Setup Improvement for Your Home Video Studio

Hey Victor, I just wanted to make a little video for you to show you sort of the setup that I have going on here so that we can work out, hopefully with your recommendations, how my light is set up.
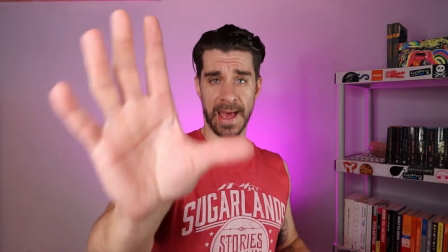So this is it, Victor. This is the setup. This is the actual camera and the actual Rode microphone.
Hi Nick, I just got your videos and let me go through all of this and I'll share my thoughts about that. So first of all, you did a great job in terms of prepare everything.
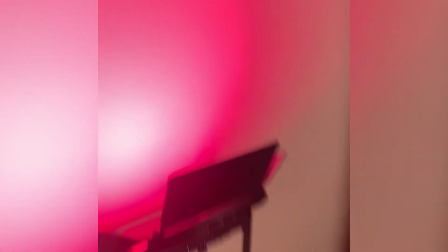I see beautiful RGB lighting, you have a Rode mic, you have a ring light, so you're good in terms on equipment. You don't need anything else except what you have right now. So all what we need to discuss is just lighting positioning itself.
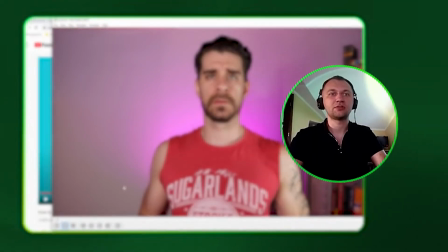Let's go through all your questions here.
So this is it, Victor.
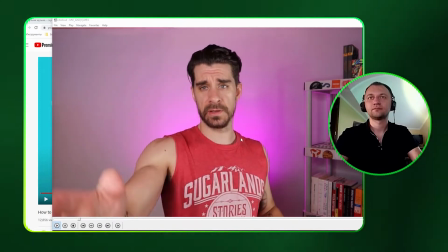This is the setup. This is the actual camera and the actual Rode microphone.
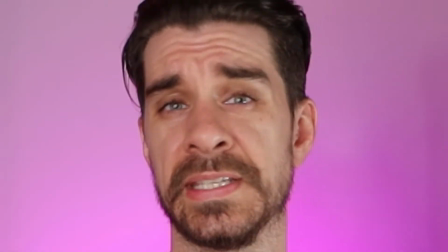First thing what I would like to show, this light leaks on your eyes.
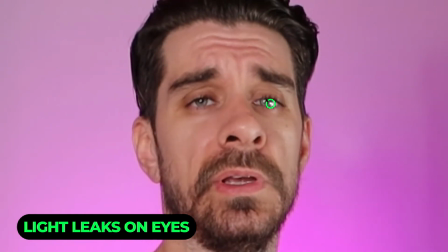I really don't like this because it looks like you were crying,
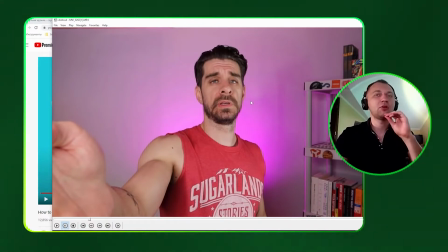you know, and you're upset because of something. What's the problem? Why you got this?
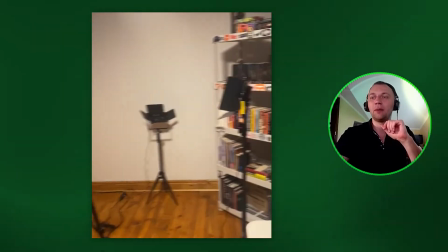Just because your ring light itself position it just on the same level as your head.
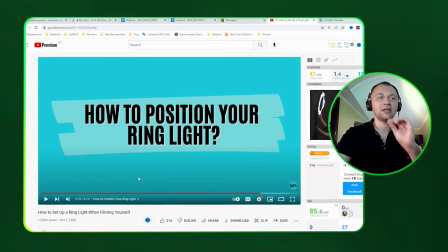I found a video, I'll turn on this right now, to show you how exactly you should work. So your lighting should, like ring light, should be a little bit higher than your head.
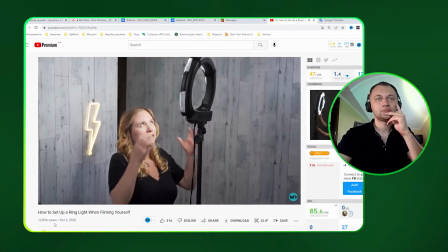Let me show.
To position your light, you want the light in front of you and then tilted slightly down so then
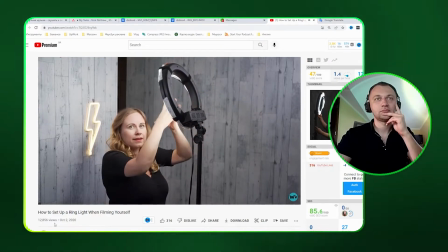it's falling nicely on you and then you are talking directly into the light.
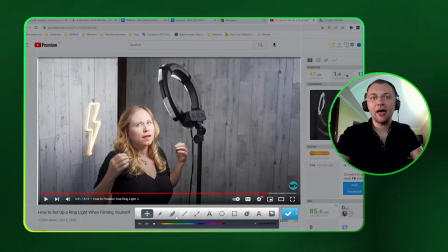Let's imagine that this woman is you and you have a tripod with your camera.
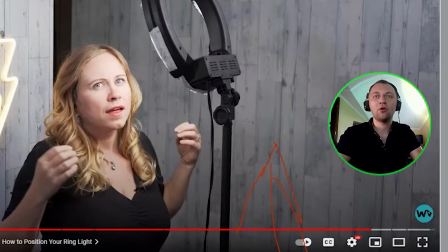It should be on the same level as your eyes. So what she's talking? She's talking that you should set up your camera somewhere here. It's the wrong place. Maybe for her purposes it will work.
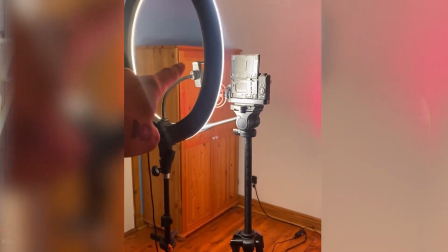For your purposes, you need to set up everything like here, but your camera will be installed separately here.
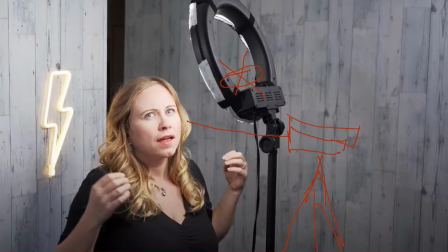So it will be at the same level, maybe a little bit higher, yep, somewhere here, and the same level, and you'll speak directly to the camera. But reflection from your eyes won't be visible on the camera.
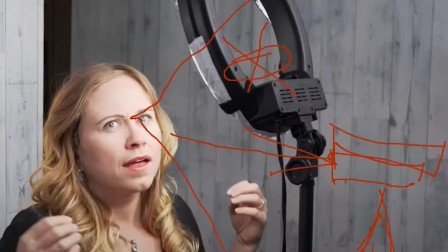So it will go from here to here, and we won't see anything on your eyes.
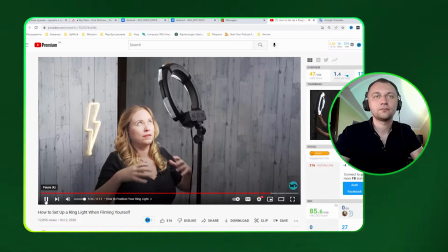Another thing you can do is if you want some more even light within your whole shot, is just tilt the light towards the ceiling.
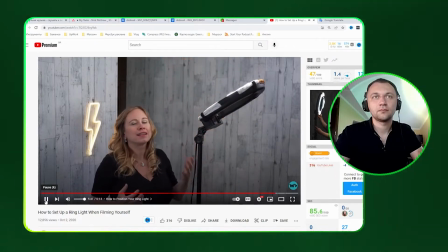And what it's going to do is bounce the light, and it's not going to be as harsh on you, and it's going to create a more even look.
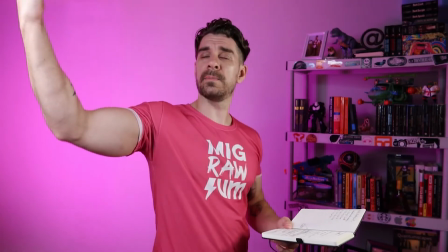That was a brilliant scene. The ring light is now above me, tilting down.
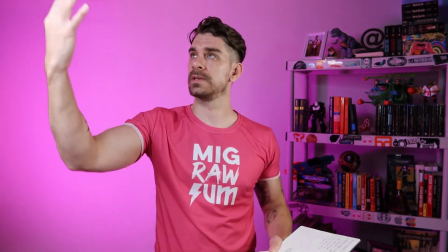So it's not right in front of my face, right? So it's now above me and tilting down.
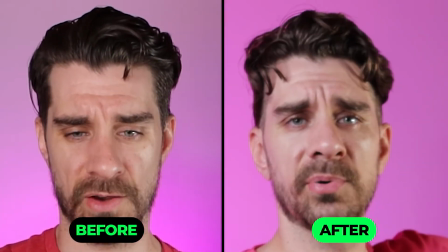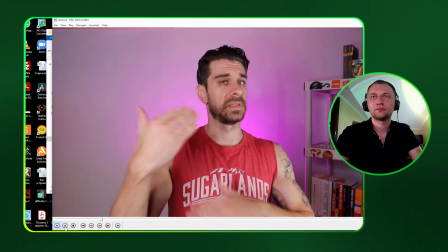So I don't know if this audio sounds good.
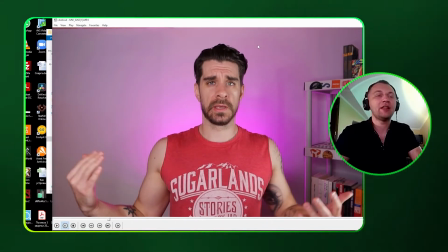About the audio, I have a feeling that we have an empty room, and I got this from your previous video. So the best thing what you can do to battle the audio reflection onto your mic,
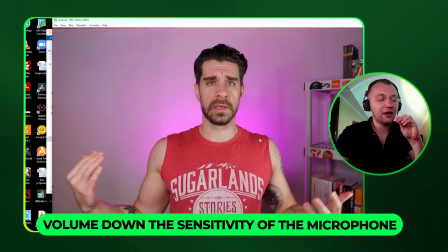first of all, you can little bit lower down the sensitiveness of your mic.
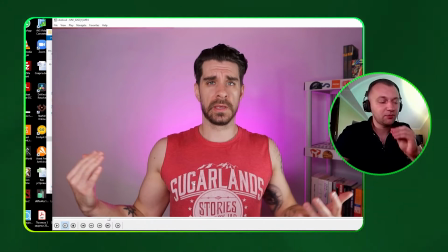Try to put it to 70%. If you have a 70% right now, do this, I don't know, like for 60%.